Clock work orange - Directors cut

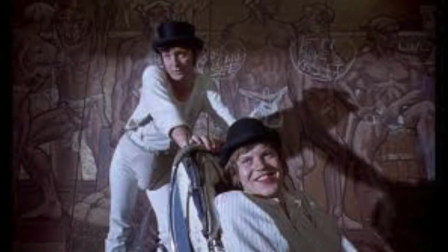504s
He overall had a secondary feeling to his personality, which was what made his cast so effective on film. Lastly, Michael Tarn played Pete, who was the most altered in Kubrick's adaptation from Burgess's.
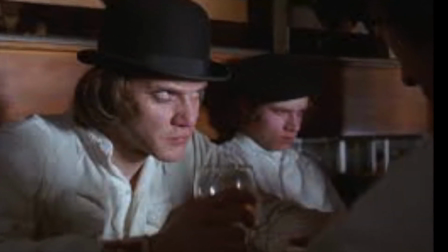517s
Pete's character was very quiet and innocent, which Tarn played effectively. However, his character as a whole compared to Burgess's in his novel was somewhat of a downgrade.
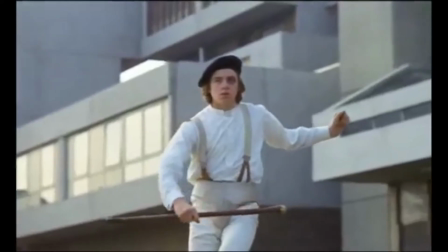526s
In the film, Pete doesn't say a single word, whereas he has few but some lines in the novel.
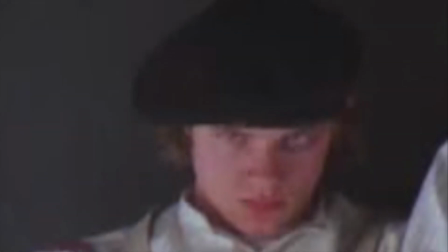532s
This makes his character in the film seem tremendously irrelevant in the story, and he could play a much bigger role given some lines in the script.
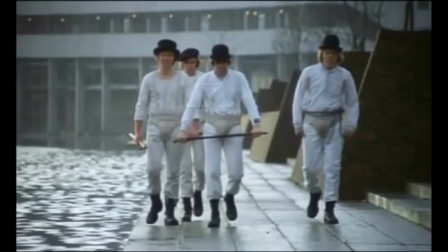541s
The costume choice Kubrick dressed his characters in was a fully white outfit, with exceptions to a black hat and black boots, and they wore a codpiece.
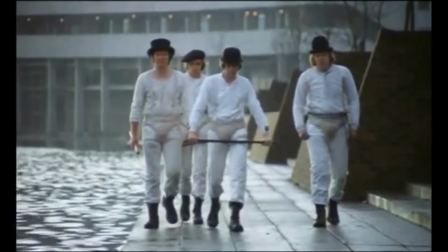550s
This drastically contrasts the outfits that Burgess dresses the characters in his film, where they wear black tights with waistcoats, shoulder pads, and white cravats.
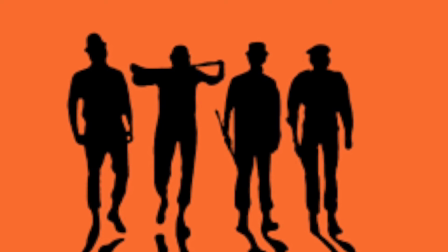559s
The black boots are the only aspect of the outfit that made it from the novel to the film.
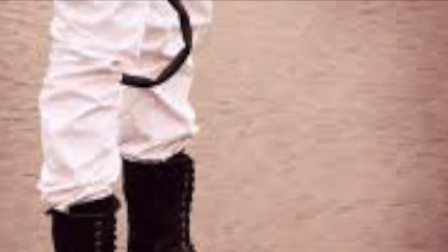564s
This decision made by director Kubrick is effective as they accurately display his choice of tone for the film.
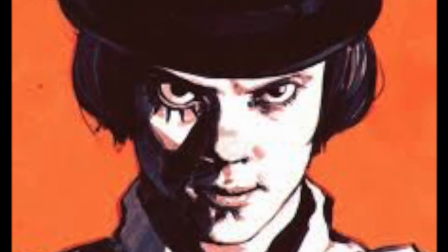570s
The fully white outfits and codpieces look somewhat comedic and effectively assist
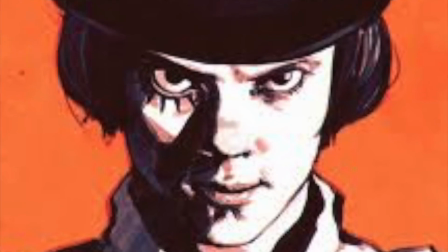574s
lightening the tone of the novel's grim and somewhat serious tone to one that is more comedic and goofy.
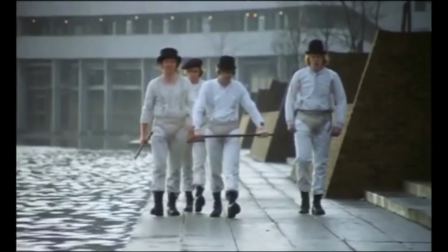580s
These white outfits also display the characters' mindsets in the story, as they don't care how ridiculous they look because they are feared just as much.
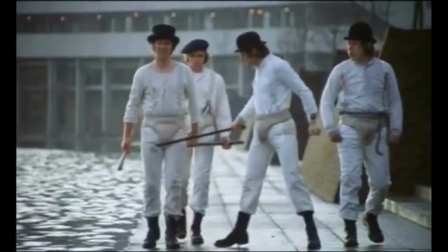590s
This scene features a classical soundtrack in the background of the overly dramatic fight scene.
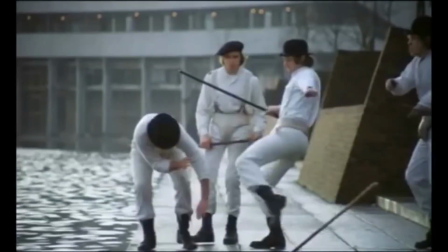595s
The specific song choice truly helps improve the scene,
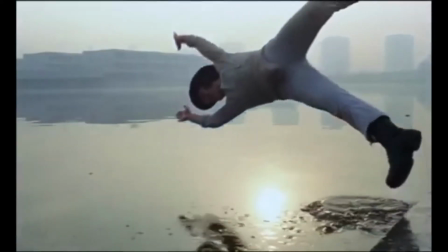598s
as this classical song is normally used in scenes where there is fighting present and a lot of cinematics involved,
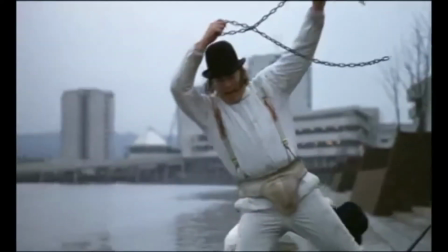604s
as the song usually is the only sound heard and is played over the dramatic actions of the characters,
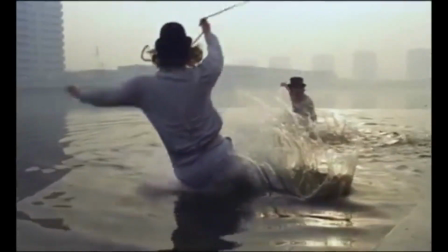609s
resulting in a far more dramatic scene.
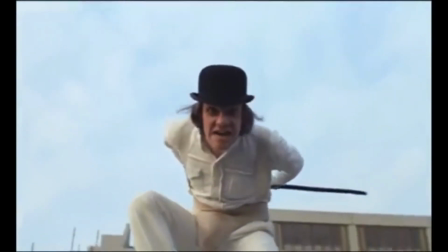612s
This also enhances the comedic effect when paired with the slow motion filming, as it makes the characters' actions seem less theatrical and more comical.
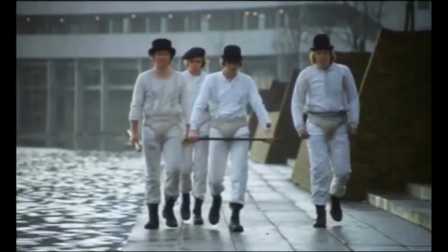621s
The setting of this scene takes place at the Flat Block Marina.
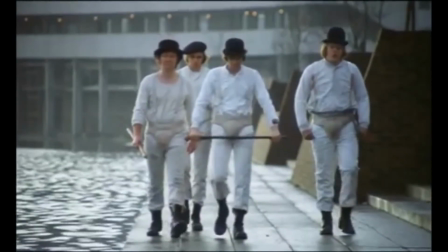625s
Kubrick proves this location to be a sufficient setting as it ties together all of Kubrick's directorial liberties and fits well with the tone of his scene.
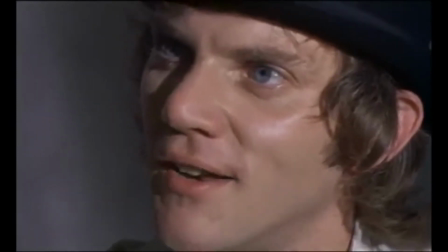633s
The water which Dim and Georgie fall into acts for a more dramatic fall with the slow motion splashes,
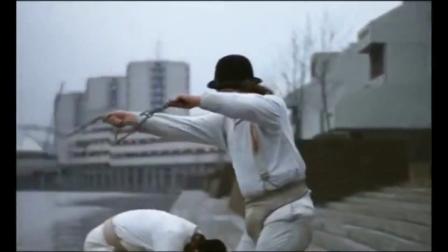638s
and the daytime light mirrors the light tone that Kubrick wishes to establish.
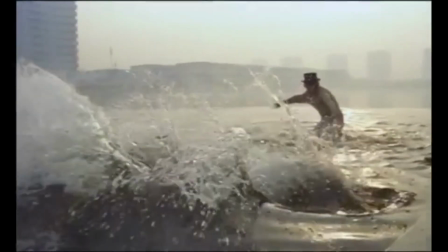643s
It also has a lot of open space for the characters to utilize, like Alex does by seizing the opportunity to attack Georgie by surprise.